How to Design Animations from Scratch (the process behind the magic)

So if it's like it's equal left and right, it feels like a natural, right? But for just the sake of simplicity, I'm just doing it like this, right? So this is now the new frame, right?
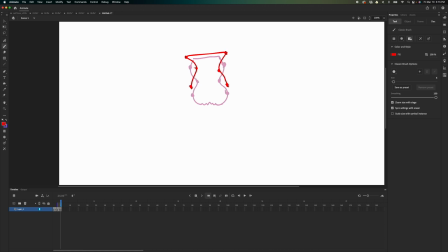16:38 And as these points go up, this one in the next frame, it would disappear. And then we add like a new point. So maybe the new point is right here. And now I'm going to add a blank keyframe. So now this point disappears.
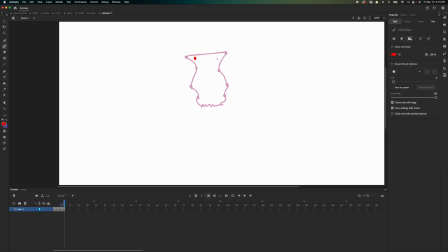16:55 This one would go somewhere here. And this point would be here. This point would be somewhere here. And this one would be here. You could decide if you want to add another point. Maybe add another point here. And you do this.
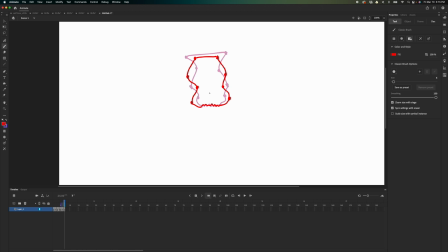17:14 This is you could just animate this into a loop. You could keep on and on, right? So I'm just gonna preview this, and you'll see. So it's gonna look like that. I'm just gonna expose this one so that it's not too fast.
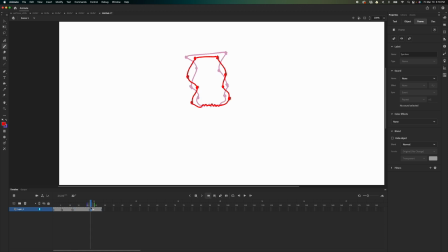17:31 So I'm just giving you like the overall concept. So you have now like the force like going up. So you could feel like the hair is like going up,
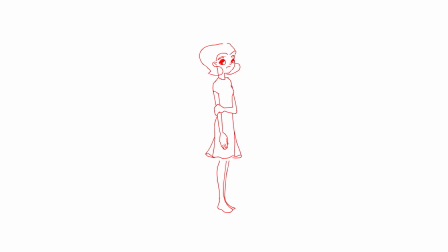17:44 like there's a wind from below, like she's powering up, right?
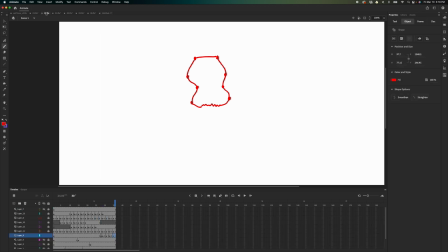17:49 And let's go back now to the file. So I'm just gonna go through this frame by frame, right?
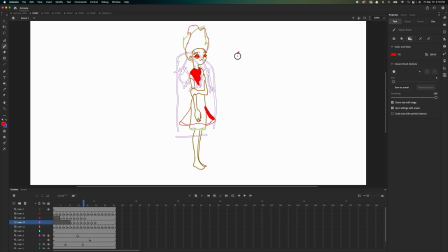17:56 And you see what I meant about the points, right?
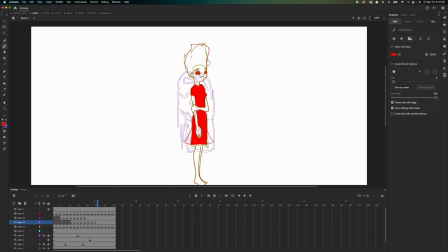18:02 That there's like a point here like going up, and then after the hug, the points now would go down. I'm just gonna preview this again.
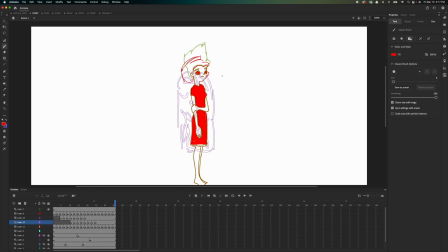18:18 And once that I am finished with this, I decided to do now the hug animation.
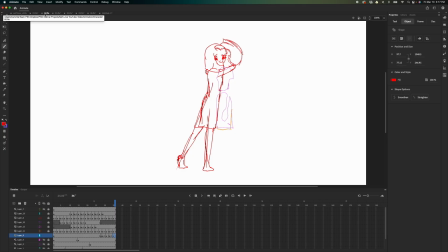18:25 So this is now the hug animation. So I normally like start with something that is easy to draw, right? At the beginning, I don't really concern myself if this is correct.
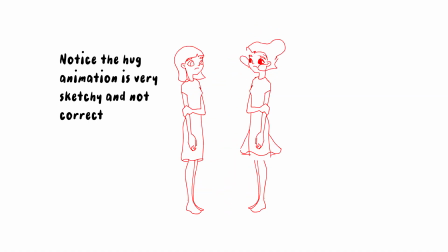18:41 What I'm trying to go for at the beginning is the action, that I'm able to convey the action well.
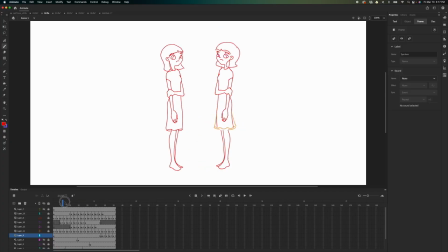18:48 So we have like, even this is just a hug. This is like multiple actions into one, right? Because she has to step forward to be able to reach her, right? So I added a step, right? This step is like one action.
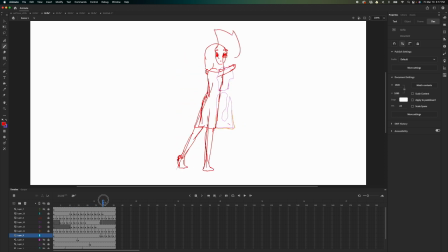19:08 And from here, you could also see that there's like a weight change. So from the point where she drops her foot forward, the weight is still here.
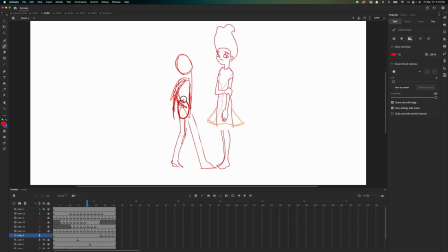19:21 And now to reach this one, we move the weight from here to here. And I'm just going to preview that, and then you see the weight changes, or there's some sort of like a force transfer. And once I'm good with this, and also before I forget, in the
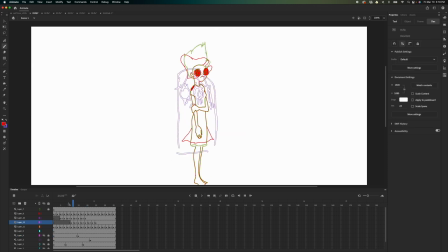19:45 This version, right? If I'm just gonna preview this, it's just like that, right? You don't see like the head like moving forward, right?
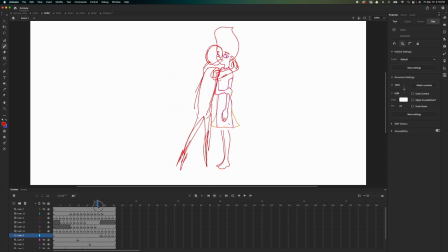19:54 But when I animated the hug, I need to add like the reaction, right? There is a reaction where after the arms are being wrapped around the neck, right? So there's like a reaction going on.
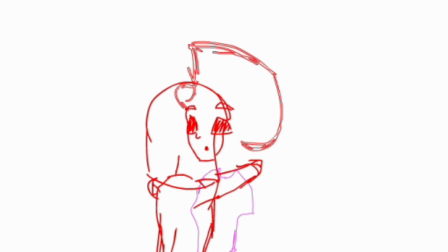20:13 And I decided, so in the end, I decided to add a bit of smile to the character. I'm not sure if I kept this in the final, but as I made this, I think it made more sense to have this like smile a bit, like happy and sad, those two emotions like merging together.